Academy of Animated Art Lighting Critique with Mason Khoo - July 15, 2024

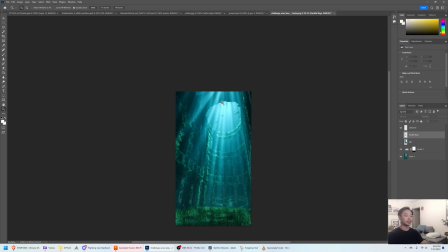23:45 And the reason that it looks like God rays converge is because of the angle,
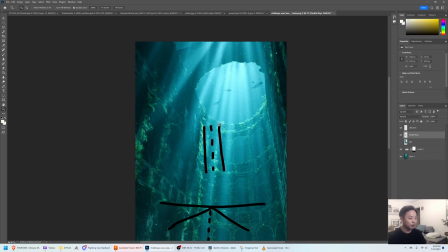23:50 in the same way that if we're looking at a road from the top, it looks like parallel, and then obviously if you look at it from
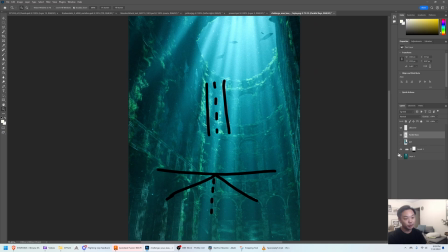24:00 eye level, it'll converge to a point. Same thing with those rays, right? So it looks good for most of these rays.
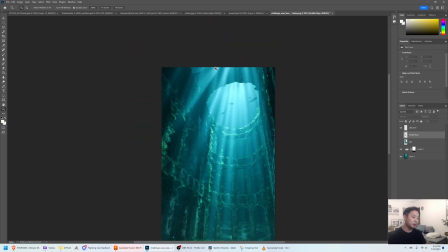24:10 There's some of these that like go off to the side, or it almost looks like these ones here. Let me draw here.
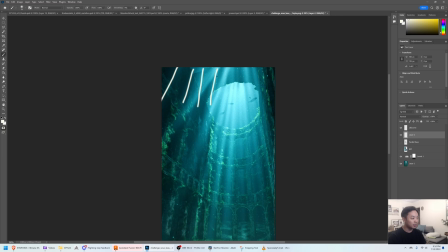24:26 Like these are maybe a different light than these, because it looks like the angle is a little bit different. I would just maybe look into that and see what's going on.
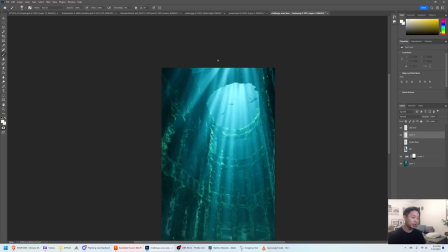24:41 I do like how it looks like it's being cut out by this bridge here,
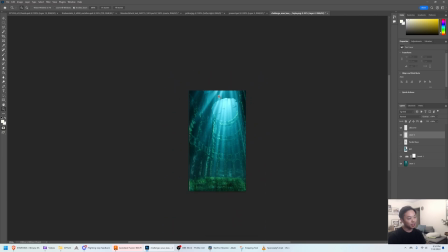24:47 but something about the direction feels slightly off just in this area here. So something to look into. And it certainly stands out a lot more when you increase the contrast. So yeah.
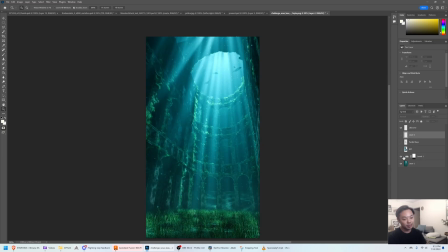25:05 But yeah, this is, I really love what you did here. So I'm curious to see, how far you take it.
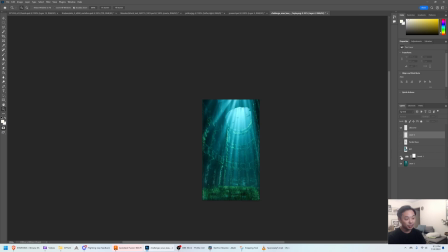25:13 But I think it's almost there. Um, I think just increasing contrast like this would really help a lot. But cool, great job. And we have one more video um,
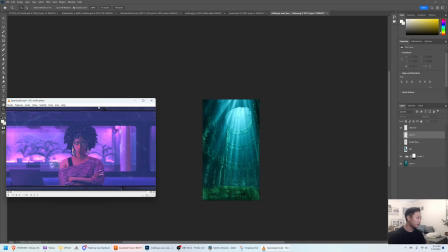25:27 from Theodora, who turned this around very quickly, which is amazing.
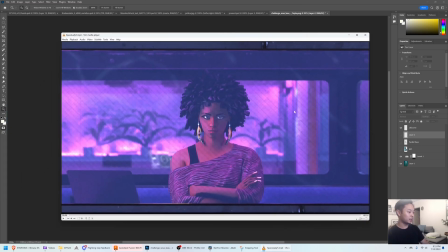25:33 Um, so we looked at this a few days ago,
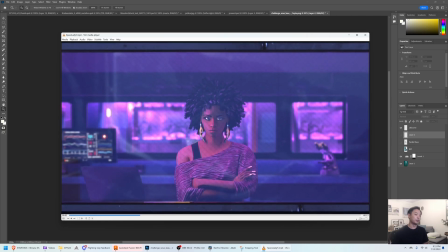25:39 but I think the improvements that you've done here are really good.
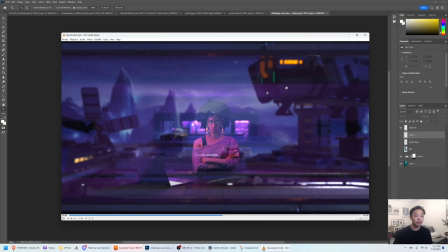25:44 I think it's a lot more clear what's going on, um,
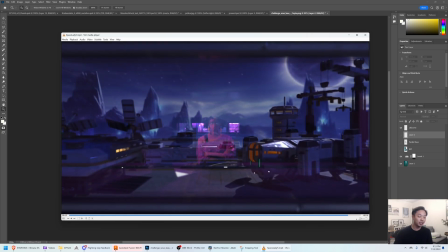25:49 and you managed to get the camera move on the dolly zoom really smooth, which is very impressive, I think.
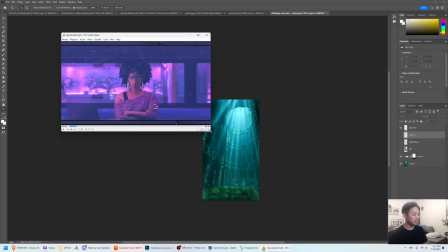25:57 Um, it's not easy to do to match the focal length change.
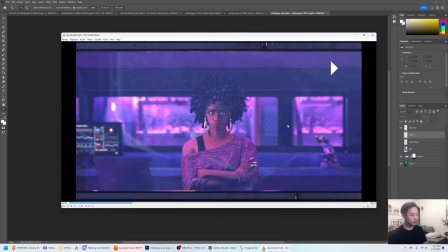26:02 Um, so yeah, that's really cool.
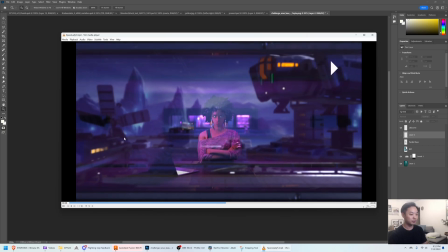26:08 The moving this fan radar dish thing, I think helps a lot.
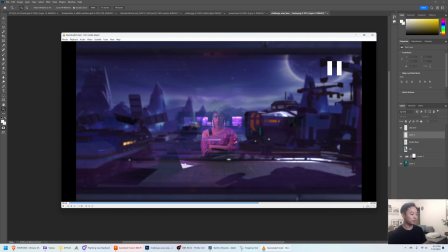26:14 I'm really dialed in on her, um, as well as moving those instruments back here. The point of the shot is presumably in the movie, the movie that this came from. Um, we know what the inside is, right?
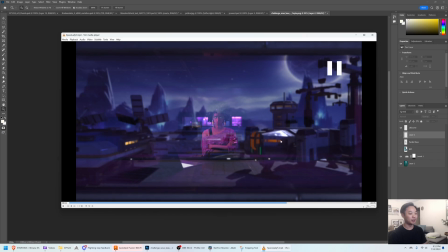26:32 Like, what we really want to be dialed in on is her and what situation she's in, which is, stranded on this base with this ship. So I think this works really well. I do also love the rack focus that you've done here. I think it helps sort of transfer your attention to this, and I think this image
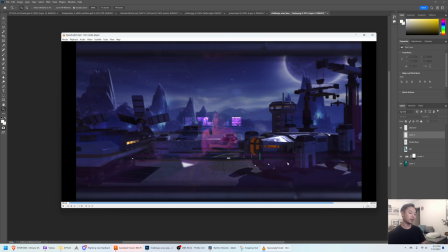26:52 with her here and the ship here really works. I think, I can feel her here, but I'm still looking over here, which is great. You were talking about adding some effects, maybe some dust kick up from the ship.
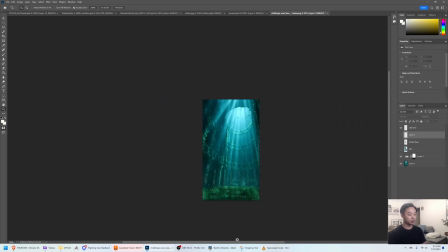27:09 I think that would help a lot to sell this.
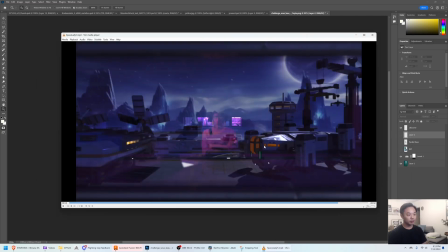27:12 Um, but yeah, I think what you did is really, really successful. The only thing with the rack focus is that I wonder if it could happen a little bit,
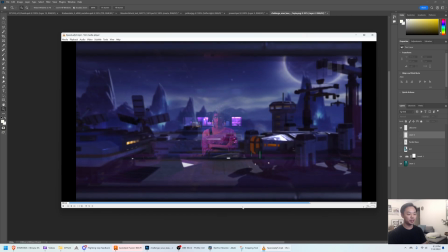27:29 you know, maybe a little bit sooner and slightly less suddenly. It almost feels like the cameraman forgot to do it and it was like, oh shoot, I gotta rack focus.
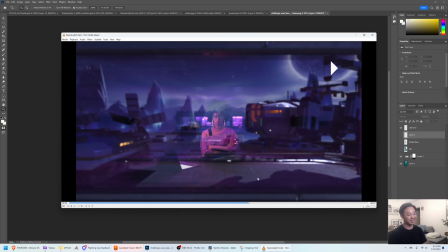27:43 Although it does give like a sort of cinema verite sort of feel, so maybe that's what you're going for.
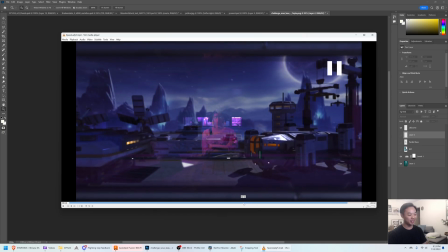27:50 Um, but yeah, I think you could probably hide it in the zoom. So like right in here, it starts to go to the ship already, and that might make it feel a little bit smoother.
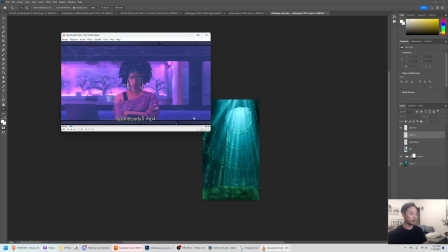28:05 But this is really awesome. I think you've done a great job with this, even just from a few days ago.
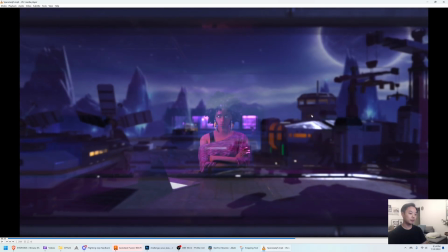28:13 Um, yeah, one thing that maybe that I'm just noticing now is that you have this bright hit on this spaceship, which I think is working. I wonder if this background needs to be,
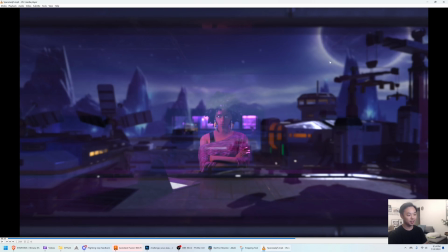28:29 or at least this moon sun thing needs to be a little bit brighter, because it seems like, this shouldn't, the hit of um, the moon shouldn't be brighter than the moon itself.
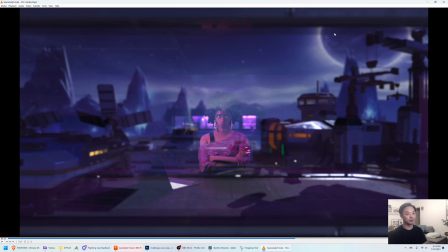28:45 So I might take a look at increasing brightness just a little bit on this. You don't want to pull attention away too far because this is kind of in the corner of the frame, but just to justify this a little bit more.
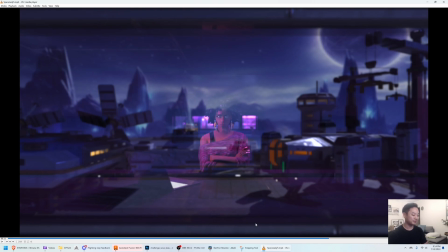29:01 But yeah, great job. This is awesome. Um, Thanks for getting this back so quickly with the notes. I think the turnaround is really great to see. My cat is meowing up a storm, so I think that's it for today. But thanks everybody. It was awesome to see all the work. Thank you.